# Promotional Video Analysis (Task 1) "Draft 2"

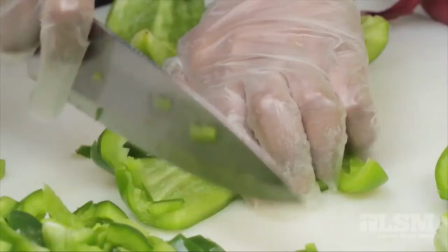(12:30)
The staff checked. The high quality of the food that is being made was the main selling point of the promotional video.
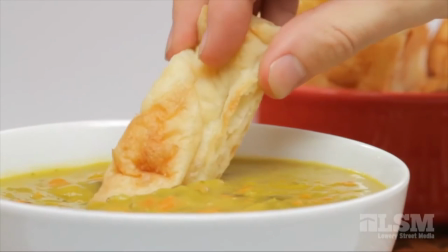(12:35)
The way that the food is caught up during the footage shows that the chefs make their food with precision and curve. The next promotional video is Talking Heads.
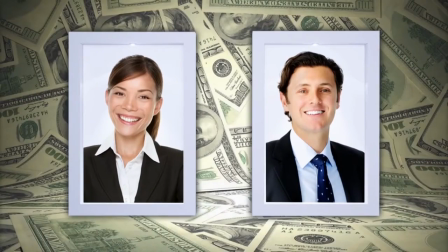(12:42)
It's made by a company called Propel Growth who discuss the technology sales process and how it benefits other companies and their employees.
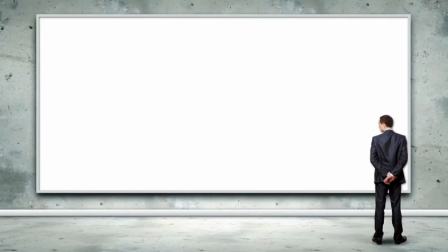(12:48)
throughout this video are facts and figures which are displayed using graphics along with a friendly professionalism male voice discussing briefly each term i actually enjoyed
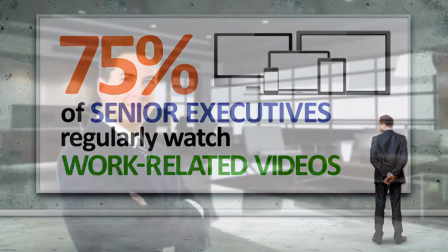(12:56)
watching all the interesting information that was shown through the images as it clearly presented all the information that propeller growth wanted to get across the video was short
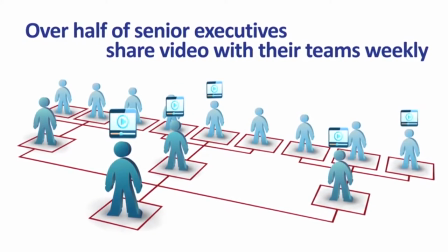(13:04)
and got straight to the point making every second count each term that the mom mentioned in the video were bullet pointed in graphics and then moved
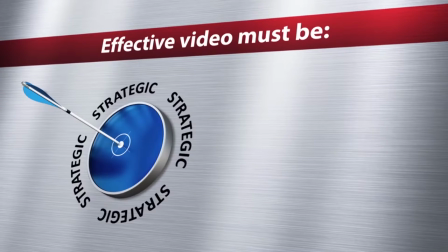(13:11)
across the screen style used for the promotional video was perfect as it suited the overall theme that propel growth were using.
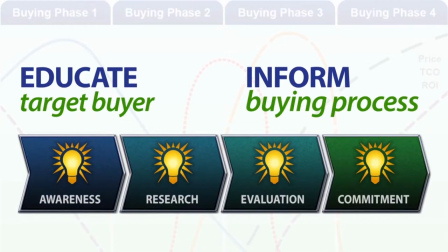(13:17)
I found that everything about this video was very appropriate. The professionalism of the man explaining the information made helped propel growth to shine in a bright light.
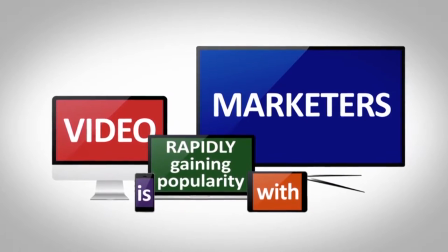(13:25)
In this video they were looking to attract new customers and I believe that they had done so successfully.
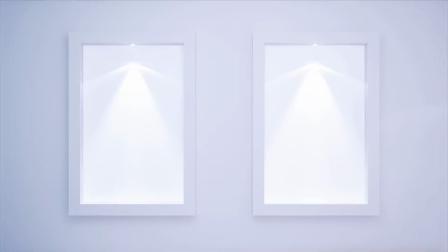(13:29)
There was a lot of information that had been broken down explaining everything step by step so the audience would understand.
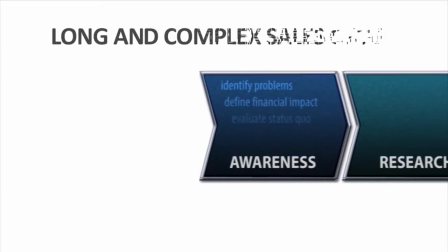(13:35)
All of the information had been done using graphics, charts, statistics in order to extract information across.
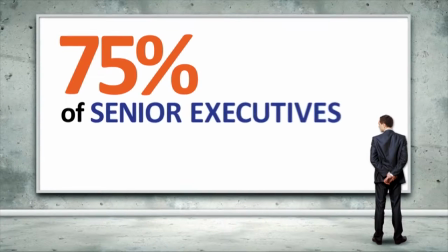(13:40)
There was a monologue of an employee speaking about each step. The images helped you visualize exactly what was being explained and how beneficial it would be.
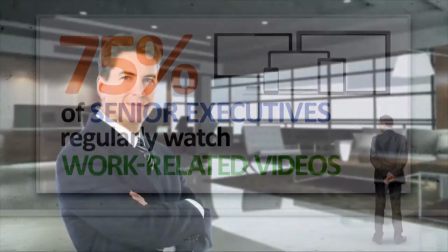(13:49)
In the graphics are two images of employees who are male and female.
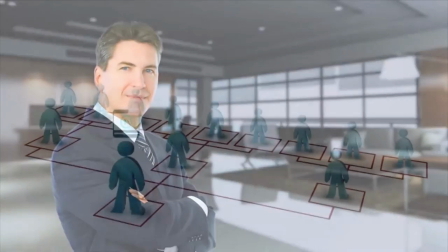(13:53)
I think that this was done so that the company wouldn't be seen as being sexist, more supportive of equality.
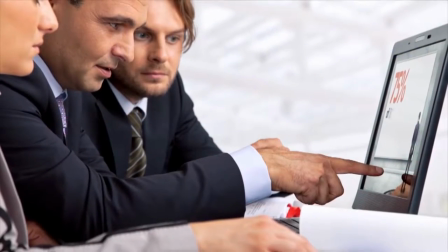(13:59)
A lot of the graphics that appear are animated and very well detailed.
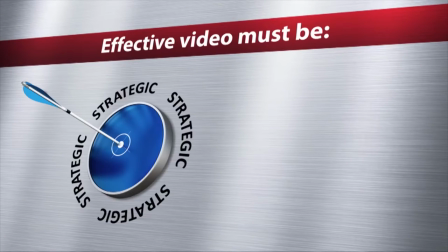(14:03)
All of the images and text in the graphics are easy to read and understand what Propel Growth is trying to put across to the target audience.
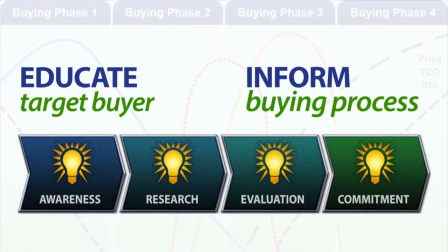(14:09)
The music in the promotional video was rather bouncy and upbeat and i feel that this was done so that the audience does not become bored of the information that is
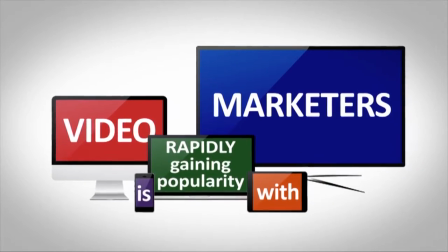(14:16)
being fed to them if it weren't for the music then the promotional video might have made certain members to feel tedious after watching
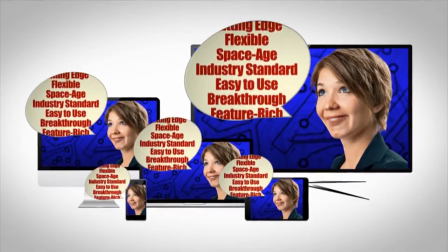(14:23)
some of it the voice after all is speaking in a professional manner and sometimes can stop people off therefore the background music that has
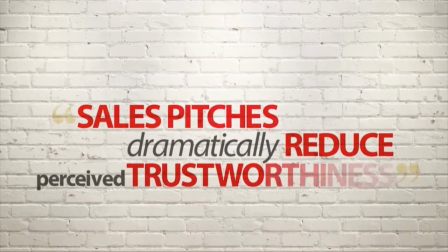(14:30)
been added can actually help to make the technical language spoken worthwhile listening to it just comes down to the type of people that would probably prefer to watch an
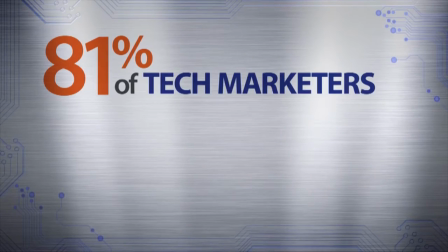(14:37)
interview of a person and see their reaction to what they are being asked instead of statistics and graphics being plastered all over the screen using animated sequences
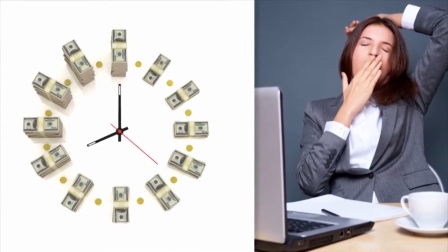(14:44)
despite the fact that i personally found it enjoyable to watch the whole animation sequence in this promotional video is on a wide screen this is so
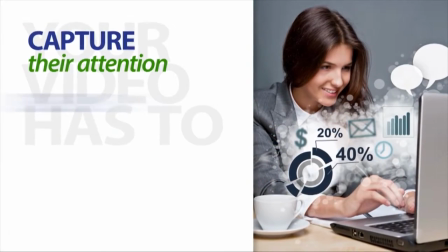(14:52)
that all the graphics and data can be seen in every single frame that appears on one after the other however the images that appear cannot be
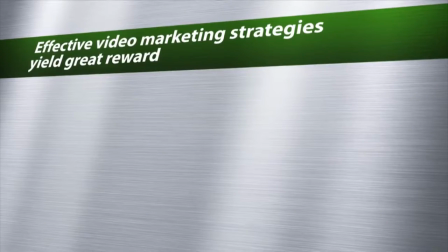(14:58)
taken into account here the reason being is that the actual images of the same male and female employee from the start are simply outlined and added in
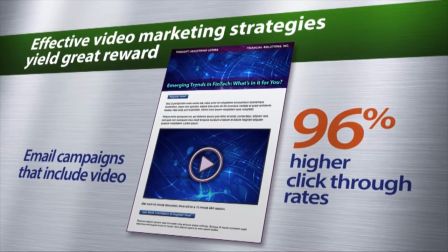(15:05)
the sequence later on if a type of shot had to be establishing regarding how the outlines are shown, I would put it down as an exterior shot of them.
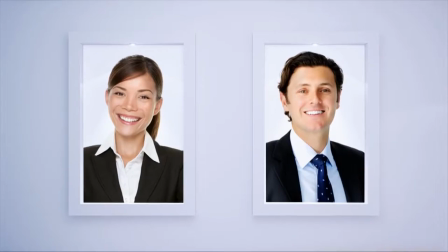(15:13)
Whenever they are shown at the start of the promotional video, they are in a digitally simulated photo frame side by side with each other.
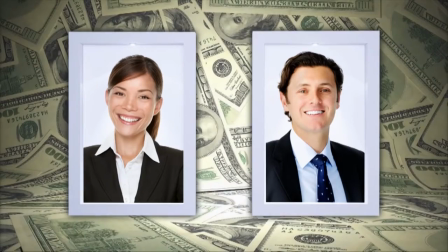(15:18)
The type of shot that the photographs are taken for those frames are mid shots. The video is 2 minutes and 10 seconds and I was able to get a decent amount of information from the promotional video.
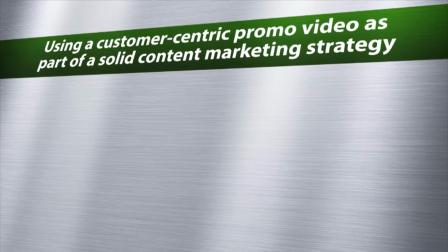(15:27)
I feel that more data could have been extracted but propelled growth only gave out the information that they probably felt was essential enough for their promotional video.
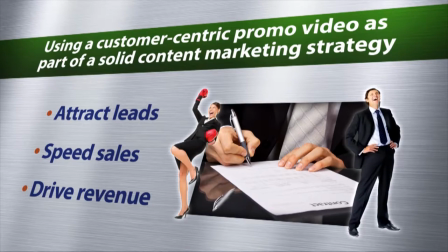(15:34)
I feel that they probably would have liked to add further information but didn't want to overload the target audience with data and haven't focusing too much on the narrator, which is a fair choice.
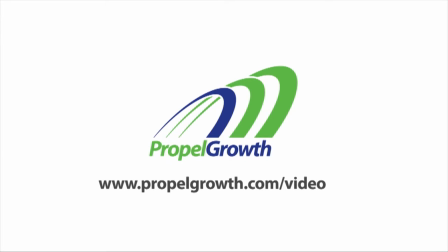(15:42)
It would probably have been too much for certain audience members to propel growth and make a wise decision to select a proper target
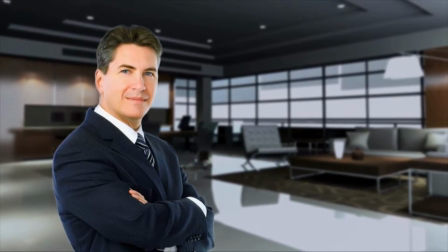(15:48)
audience that they would benefit from and could actually land themselves in better terms as well with the groups that they are desiring to connect with.
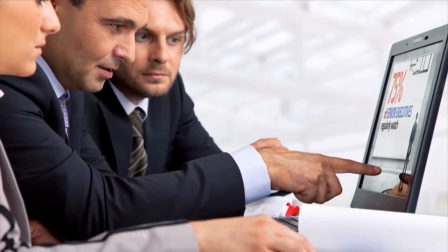(15:55)
There are many transitions and titles throughout the entire promotional video, they are there to detail each section and the narrator is explained in depth about.
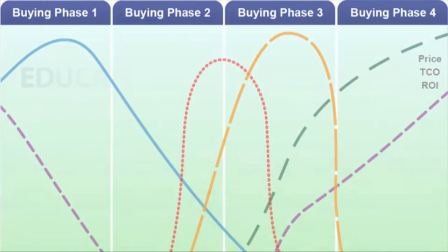(16:02)
All of the transitions slide in, side by side, and then the images and text come in from all directions.
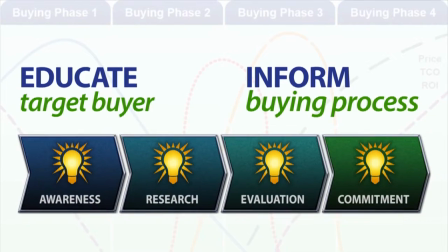(16:08)
Even whenever the bulletin of each section has arrived, images are still slowly making their way into the frames.
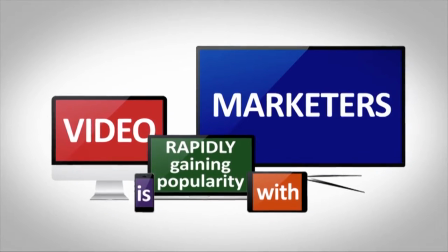(16:13)
This is not a delay, but to ensure that the audience is getting enough time to read and understand each definition and detail.
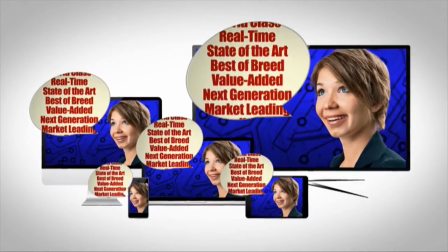(16:20)
If all the images had arrived at the exact same time,
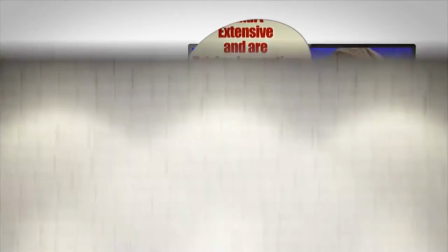(16:22)
the audience would be bombarded and be extremely overwhelmed as they would have to process which terminology to read first, which images are connected to each word,
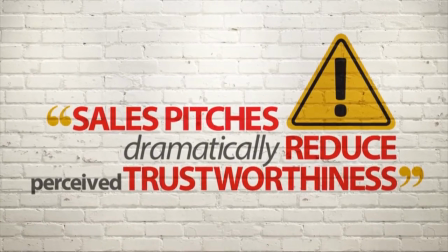(16:30)
and to also understand what this specific section is discussing doing.
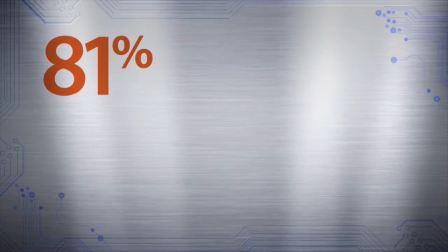(16:34)
Some of the transitions are repetitive, but I feel that it works because at that point the audience is familiar with the type of style the promotional video is.
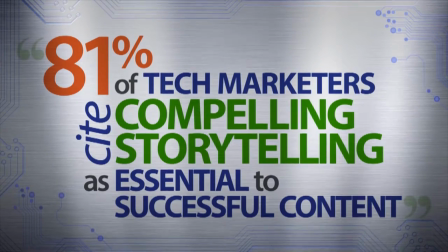(16:40)
I feel that even though it would be refreshing to add a new style of transitions,
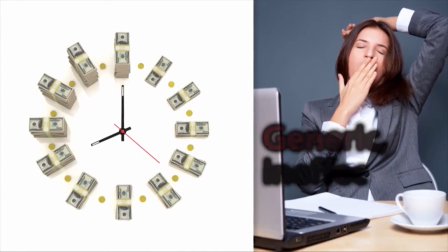(16:44)
the creators probably thought that it would be right to keep the choice simple and not risk confusing the audience.
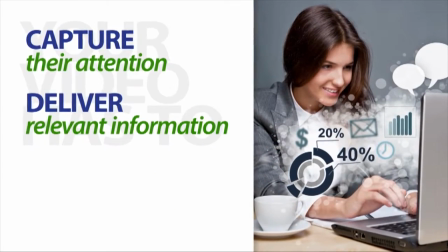(16:50)
After all, the promotional video is about discussing business, linking with their colleagues together so the information already available would be more important.
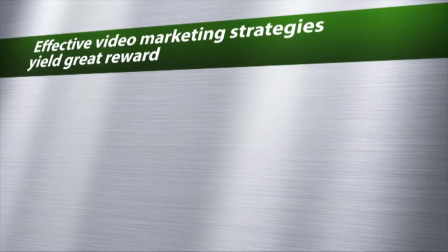(16:56)
The lighting can only be taken into account with the images of the employees working at company are shown. There is no actual video footage in the promotional video despite it being a promotional video to begin with.
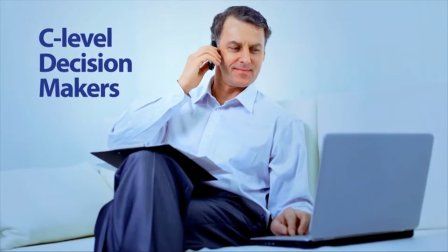(17:04)
However, it does work as a promotional video whenever all the aspects are actually taken into account as well. It is more of an animation really.
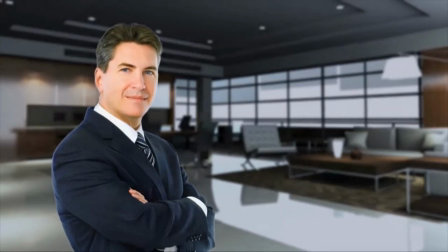(17:11)
The lighting in the photographs do illuminate the neutral colours of the employees and helps to bring out the professionalism in them.
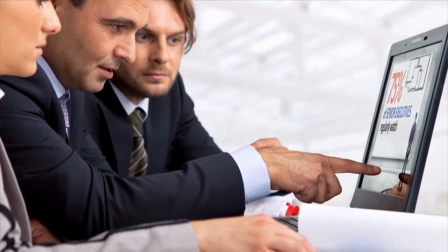(17:17)
There are two portraits of images of a male and female employee at the beginning of the promotional video. The lighting is well lit up so that it can be seen properly.
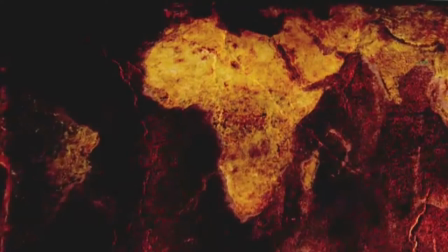(17:24)
The next promotional video is a documentary about Africans that were adopted from their homeland shoved into the American.
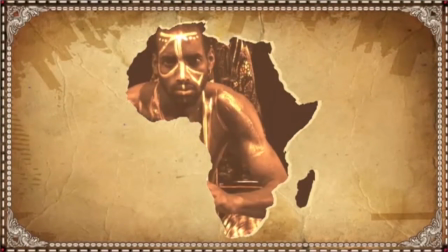(17:30)
The focus of this documentary is about what became of this manoeuvre and how the Africans that were shifted had experience during it.
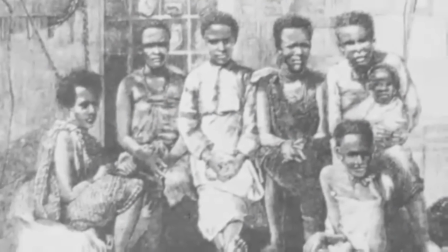(17:36)
The opening of the video had shown a graphic of Africa's continent and then images had faded through that image.
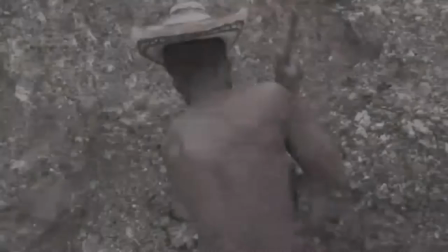(17:42)
Historic images were shown one after the other depicting the cruel event that had occurred.
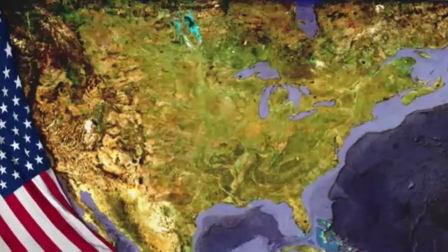(17:46)
Whenever a graphic of America's continent is shown the American flag appears to the left side of the screen in animation and moved as if it was being blown by the wind.
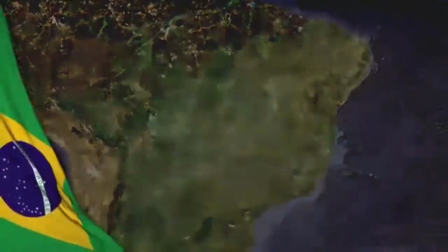(17:53)
The same technique is used in Brazil as mentioned and shown in the video as well.
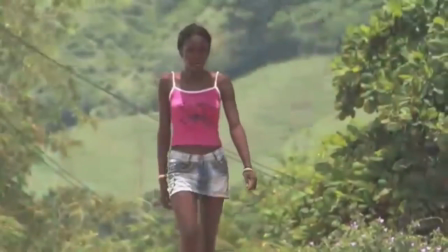(17:57)
The video shows a montage of the African culture throughout the years so that the audience can get a sense of how they are and what they enjoy.
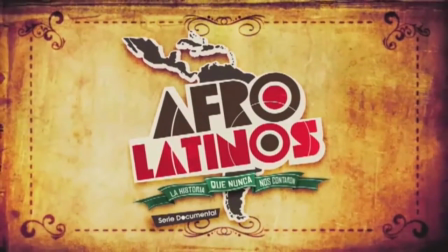(18:05)
At the start of the video, drum beats are played and is to match the African theme music. The drum beats were played to intrigue the audience and have them pay more attention to the detail of the video.
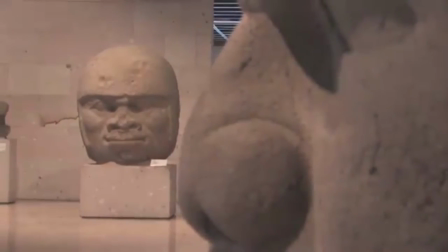(18:14)
It was also done so that the video would be closer to the African culture instead of some rattling music. Take the video out of context.
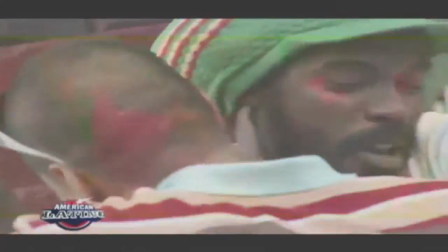(18:21)
If African music had not been chosen for this video then it would have been distanced from the culture and very awkward watch I understand.
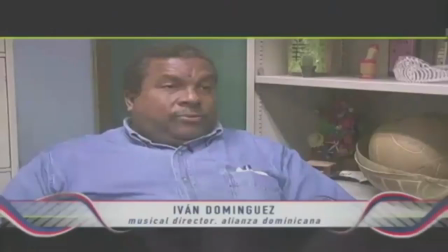(18:27)
The promotion of the video had not been taken very seriously if that had been the case then.
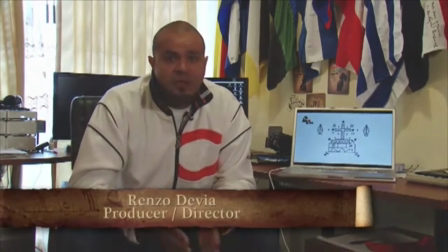(18:31)
A man who owned a television company and produced all of its shows had sold it and decided to work with a female author for three years documenting the tragedies that occurred in Africa.
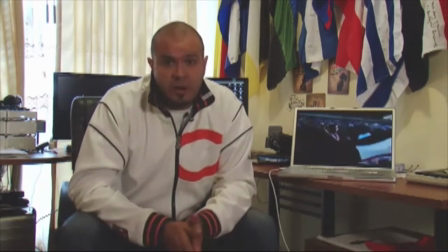(18:39)
When Renzo created the documentary promotion of the video he is briefly interviewed and he discusses his role. I was not surprised that the environment he was sitting whenever he was talking was actually in Africa. It simply meant that he was currently on the go with his job and simply took the time to sit down and explain everything that he was
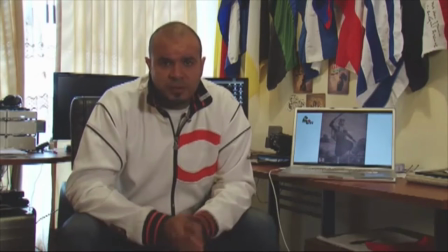(18:54)
going through the camera itself though was not up to high standards and it could be because it was an old one the frame rates were lower and
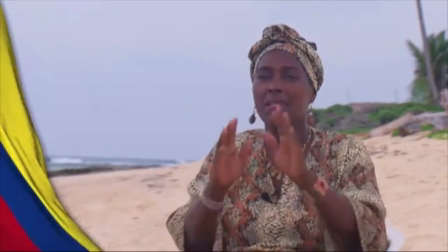(19:00)
this decreased the quality quite a bit there is an interview with an african woman and she speaks at the beautiful location called San Andreas this
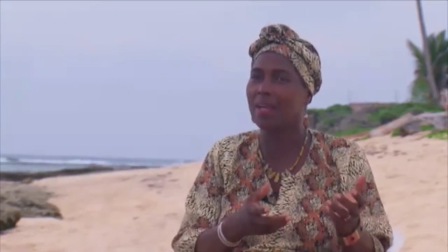(19:07)
woman simply reflects on her accommodation and how she feels about her life has changed for the better since she moved into it I feel this was added to
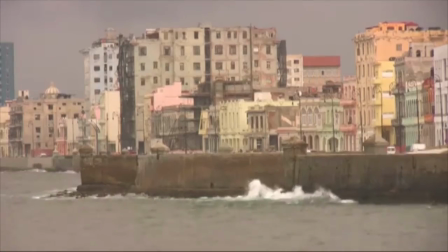(19:14)
give a sense of hope for the audience also by interviewing an african woman who was troubled in the past to see her finally live a positive lifestyle will touch the hearts of many audience members.
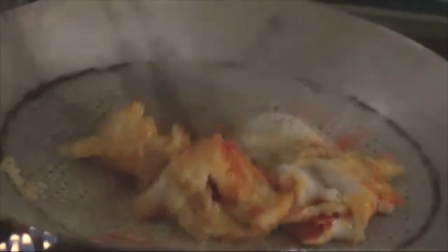(19:23)
Near enough all the shots in the beginning of the personal video were actually mid and wide shots depicting the history of Africa then showing the modern times.
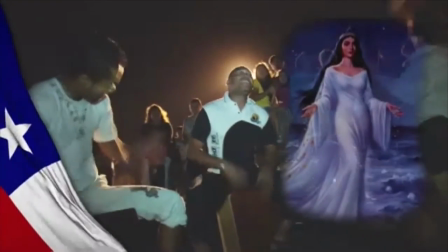(19:31)
The composition of the shots showing Renzo being interviewed had good composition despite the lacking quality in the frame.
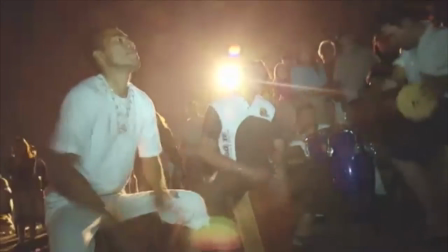(19:37)
It can also be shown that Renzo is far more focused on documenting and changing the lives of the Africans he is surrounded by instead of ensuring that his personal video is in full HD.
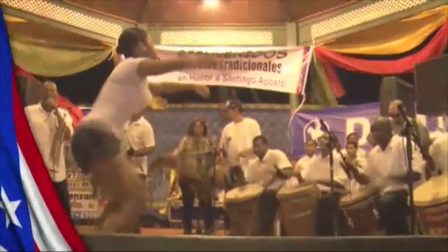(19:45)
All he wants to do is ensure that he gets his job done at the end of the day and that the footage will be able to play back all his efforts and people that are being affected by the property and what has become of them ever since.
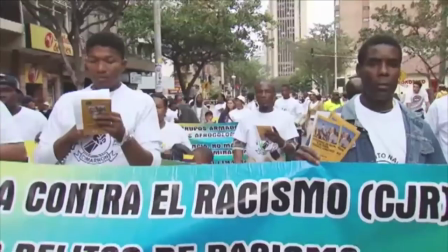(19:55)
This promotional video has been the longest one that I looked at so far. I believe that it was worth despite a couple of drawbacks in the quality of footage.
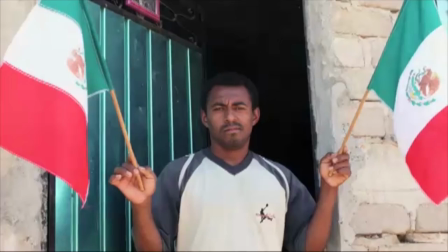(20:02)
However the editing of the promotional video was fantastic as it had shown all the information through the footage and narration.
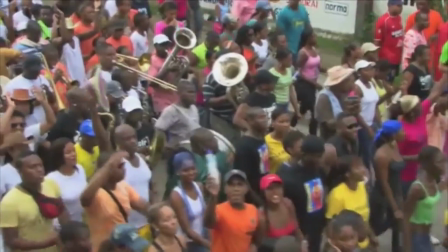(20:07)
I don't think that this documentary promotional video would have been as effective as it had been shorter. If it had been shorter I don't think it would have been as effective.
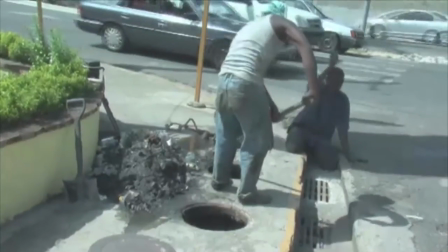(20:15)
Of course the following information displayed and explained throughout was relevant.
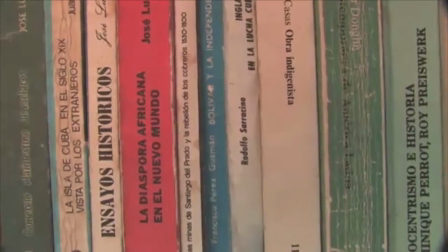(20:19)
I do feel that it would have definitely required to be the length that it was in order for its measures to get across and be taken as seriously as it should have.
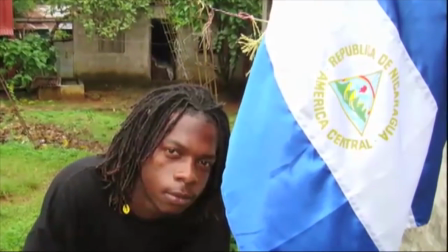(20:26)
The documentary promotional video begins like a documentary that explains the origins of the Africans and the tragedy that was brought upon them.
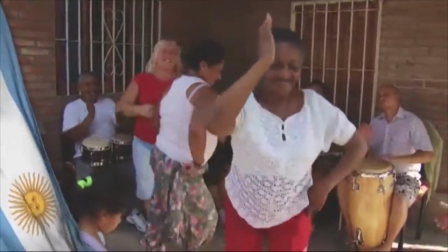(20:33)
The end of it converts itself into a promotional video reflecting on the positive that it came out of it in the long run after having such a dark and depressing beginning.
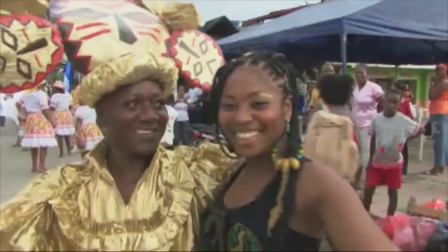(20:39)
A better way of speaking could be in order for there to be a rainbow there has to be a little green during the sunshine.